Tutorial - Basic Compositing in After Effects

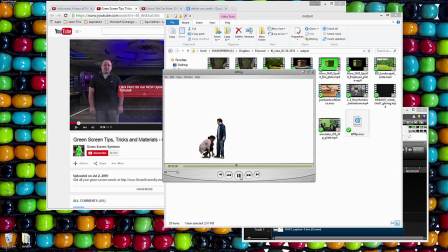Kind of enhancing what was filmed with a little bit of animation. And again, like, you could see my shadow. That's terrible. I should have definitely gone in and gotten rid of that. I don't know what I was thinking, but I did add a fake shadow in right here. So this whole ground shadow is completely fake.
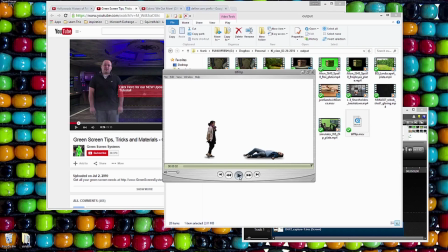But one of the things you can get away with is if you play it real fast and people only see it once, well, they'll follow the action with their eye and they won't be critical of all of the mistakes that you've made.
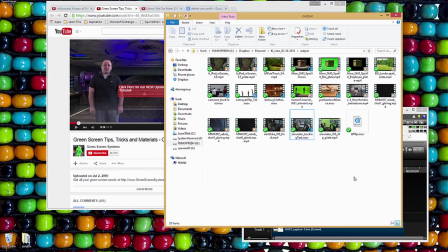That's what we're hoping anyway. And the last example I'd like to show you is actually something we're going to be talking about today in After Effects.
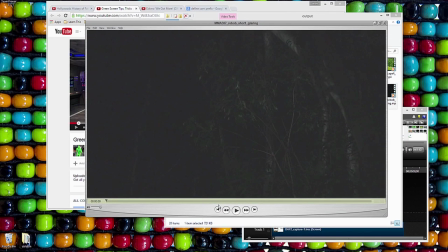So this is for a show that our sister company M2 Pictures produces. It's called Monsters and Mysteries, and I get to put in the monsters. So it's like an eyewitness recreation,
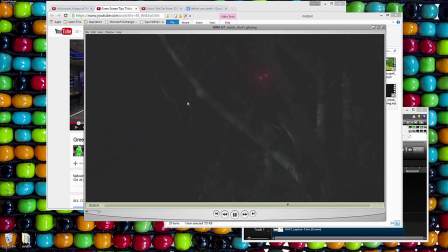you know, filmed really terribly, super dark and noisy and grainy, but
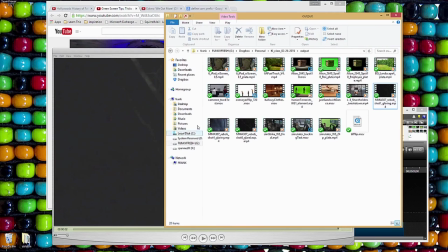that works for the effects sometimes. And again, like, you see the thing for 2 seconds, and then they cut away.
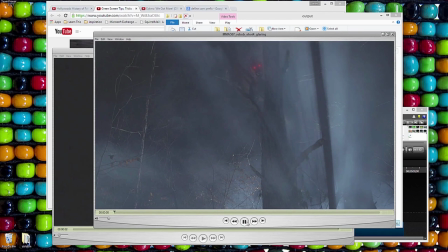So it gives you the impression. I mean, it just feels like there's something that's in the tree looking at you there.
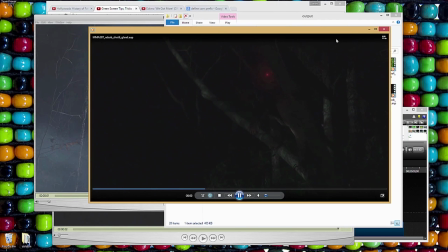I wouldn't want that thing staring at me. Oh, he got angry and jumped out of the tree. So he's coming after the people.
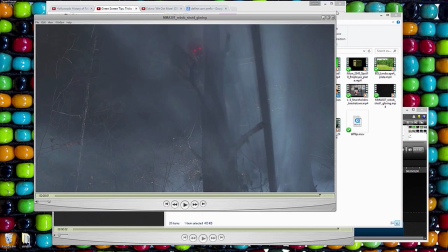But he doesn't actually hurt them. Otherwise, they wouldn't be around to give their stories and have a show made about it. Okay, so I think it's time for us to go ahead and dive right in here. I'm on page number 2. So I'd like to take a look at that the easy shot first, which to me is the fuel truck. So let's just get started with how I would normally get started from scratch. Now, first things first, before we even jump into After Effects, I just want to talk a little bit about project organization. It's very important to have a folder structure and to put your files where you know they're going to be and label them in a way that makes sense to you. Because, you know, future you going back 6 months later is not going to know what the heck shot two means.
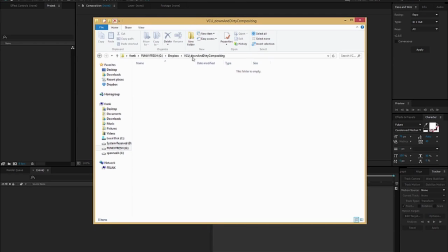But anyway, so once you've got your project folder, you're going to start with source folder. And inside of that, it's a good idea to separate out your VDIO and your audio and your images. Oh, did I? Yeah, too fast.
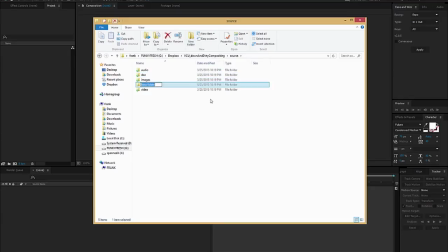And any other things like your docs, if you have documents, if someone gives you 3D models or you buy 3D models somewhere, these would be ones that your source is going to be stuff that you got from somewhere else. So I have 3D models here for getting models from somewhere else and not for stuff that I would create.
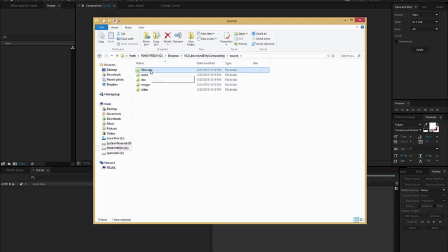And that's the distinction I like to use. I also generally don't create that folder until I actually have a 3D model. No point in having empty folders unless it makes you feel better. Doc would be for like scripts and style guides and things like that.
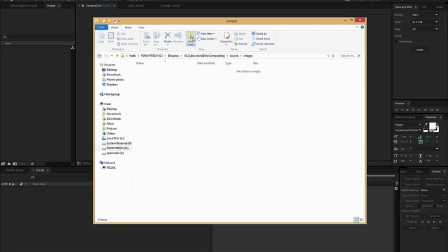Anything that is research. And of course, inside of images and video, if there's something you're not going to be using, but you're just using it for reference, I like to make a ref folder and put the stuff in there just to distinguish it. And of course, the more complicated your project gets, you know, if you have like multiple scenes and you have all that, then organize from there.
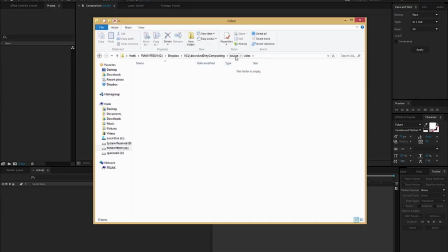But for the most part, you want to separate the file types, at least for the sources that you're going to be getting. In your main folder, I like to create an AE for After Effects. Some people put AEF or AFX. I don't know. Doesn't matter, as long as you know that's your After Effects folder.
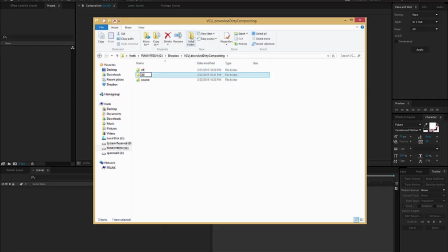Sometimes I'll do one. Well, I'll always do one for 3D if I have 3D. And inside of there, if it helps you, text is for your textures. And that would be, again, like the difference between source images and 3D text.
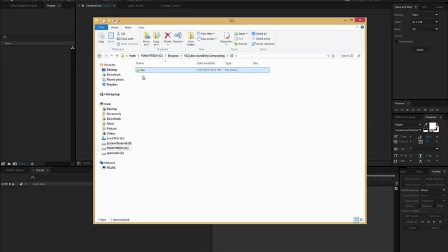This would be for stuff that's actually being used by an object in my 3D program. So the distinction is sort of clear in my mind.